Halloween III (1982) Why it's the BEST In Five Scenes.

Hello and welcome to another episode of Frightfully Forgotten's Horror Movies Halloween Special. But before we get started, what are we drinking? Today we are simply drinking a Citrus Smash IPA. Today we're going to bring to you a Halloween 3 watch along. We're going to pick 5 iconic scenes that we think are very necessary to the story of Halloween 3. Watch the scenes and we're gonna kinda talk through it, explain why they work, why they're great, why they add to Halloween 3 being one of the best Halloween and horror movies ever. This is our third episode we've done on Halloween 3 because we just love it all that much, right?
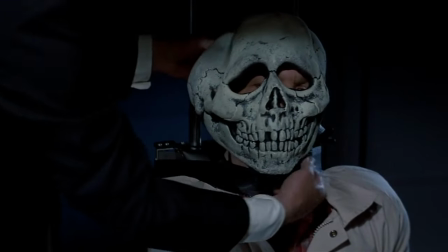[0:43]
And we are filming this on October 1st. And what better way to start off the October season by watching a bit of Halloween 3.
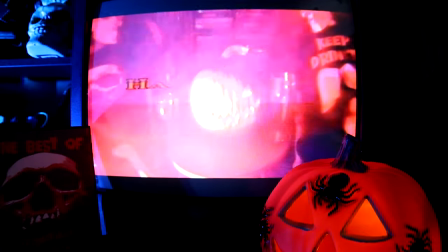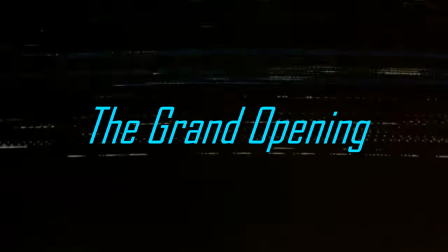[0:58]
So the first scene is the opening scene. First of all, the music is still done by John Carpenter, even though John Carpenter didn't direct the movie.
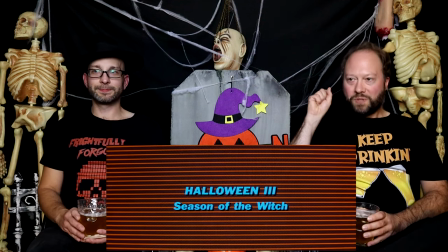[1:08]
Yeah, but he had everything else to do with it, right? Yeah. Right away you get that piercing, that piercing music, those sounds. And the great thing about these opening credits is it does build a lot of intrigue.
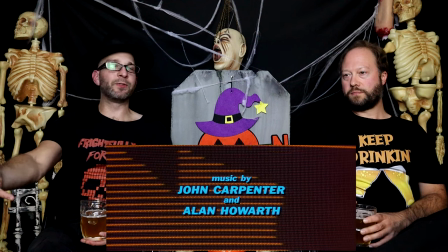[1:23]
Yeah. And suspense. Final reveal at the end of what exactly you're seeing.
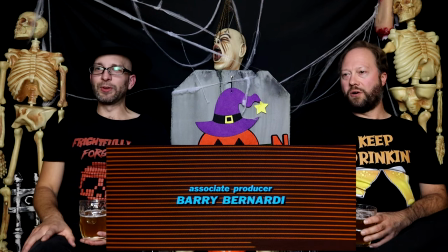[1:28]
All these lines that you don't really... Yeah, you don't know what the hell they are. Don't know what they are until it pans out at the end and you see the full pumpkin. Yeah, and then it starts flickering on and off. As a kid, I never got that. Right. I was like, whatever. But, you know, when you watch the movie, it ties in with the fucking whole movie. It ties in with the original 2 movies opening up with a pumpkin. Yeah. But it also ties in with the technology end of Halloween 3 and how that ties into
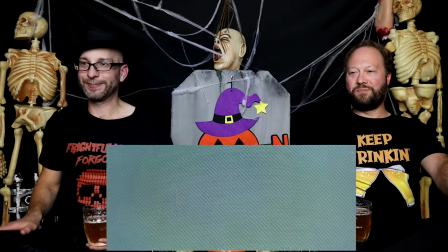[2:00]
Halloween, the myth of Halloween and Samhain. Yeah, yeah. Or, as Loomis says, Samhain! So moving past the opening credits, now we have the first scene of the movie.
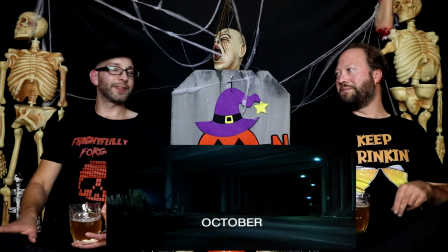[2:13]
Yeah. The music is just so damn good. It gets your heart moving, eh?
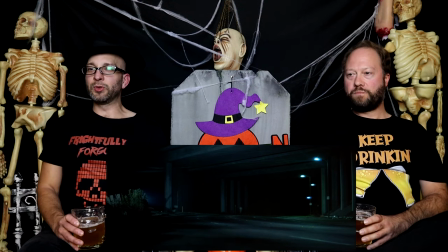[2:18]
Yeah. It's like, oh. And the neat thing about the music, too, like we said before, it is done by John Carpenter.
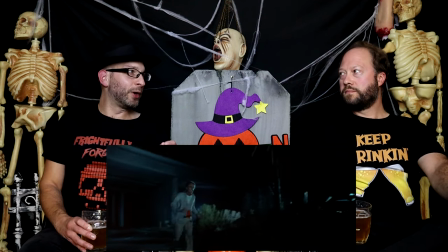[2:25]
It is like Halloween 1, where it is a different time signature. So as different as this is from the original 2 Halloweens, because there's no Myers, it's still very much like Halloween.
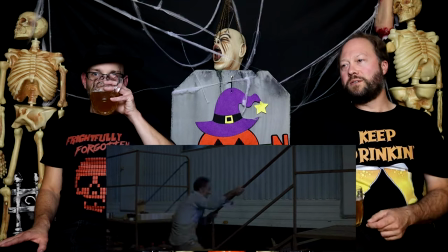[2:38]
Right. Right away, you're intrigued. What is this guy running from? Yeah. And he's got a mask in his pocket. Yeah, like the movie starts off with a perfect sense of mystery.
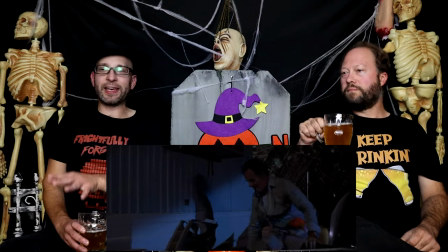[2:49]
Like to look at it, it looks like a Halloween movie. Mm-hmm. It looks like it takes place in the same universe as 1 and 2. It's just got that, you know, who's the DOP on this? Director of photography.
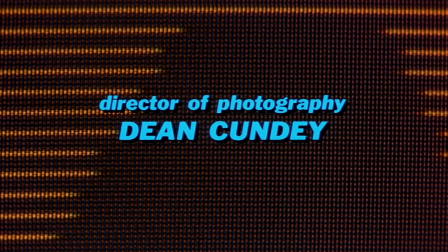[3:02]
Is it Dean Cundey? I think it's Cundey. Well, if it is Dean Cundey, that explains why.
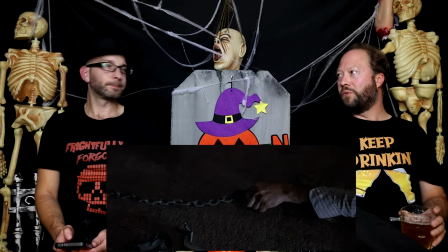[3:07]
Yeah. There never was supposed to be a Halloween 2. No. This was supposed to be the second Halloween movie. So this scene, too, I love, because, like...
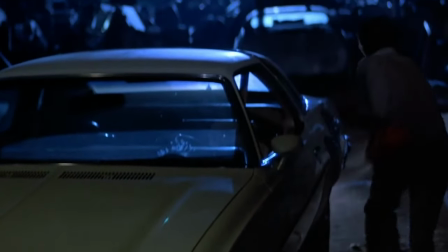[3:18]
like, it's nighttime, but it's still shot really well. Well, that's another thing about a great-looking movie with really good director of photography, is they can pull that off,
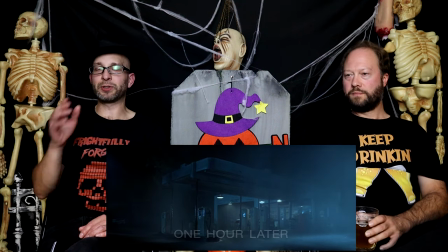[3:28]
and it's hard to pull off, is the nighttime shots, which you can see what's happening, but it doesn't look artificial. Mm-hmm. That's hard to do, and that's a hallmark of Halloween, the first one, right?
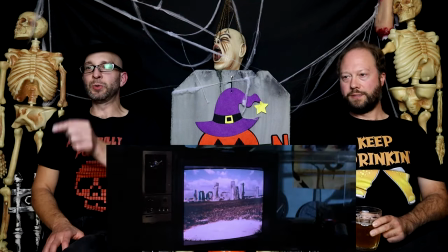[3:40]
And that's a hallmark of this movie, too. Yeah. Newscast on... Stonehenge.
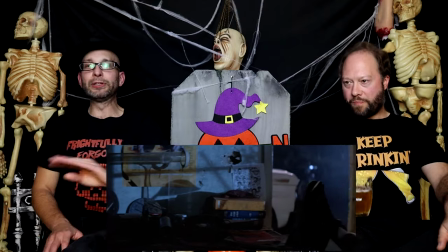[3:46]
It seems throwaway, right? But it's completely not throwaway. It ties in perfectly. Yeah. Yeah, so you really have to pay attention to this movie as well. There's a lot of clues.
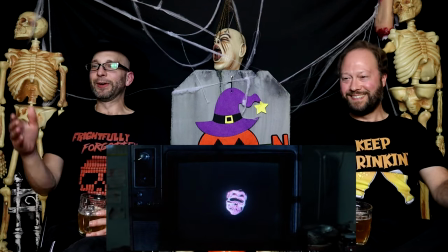[4:01]
And the first time you hear that damn jingle, which is London Bridge is falling down. Yeah.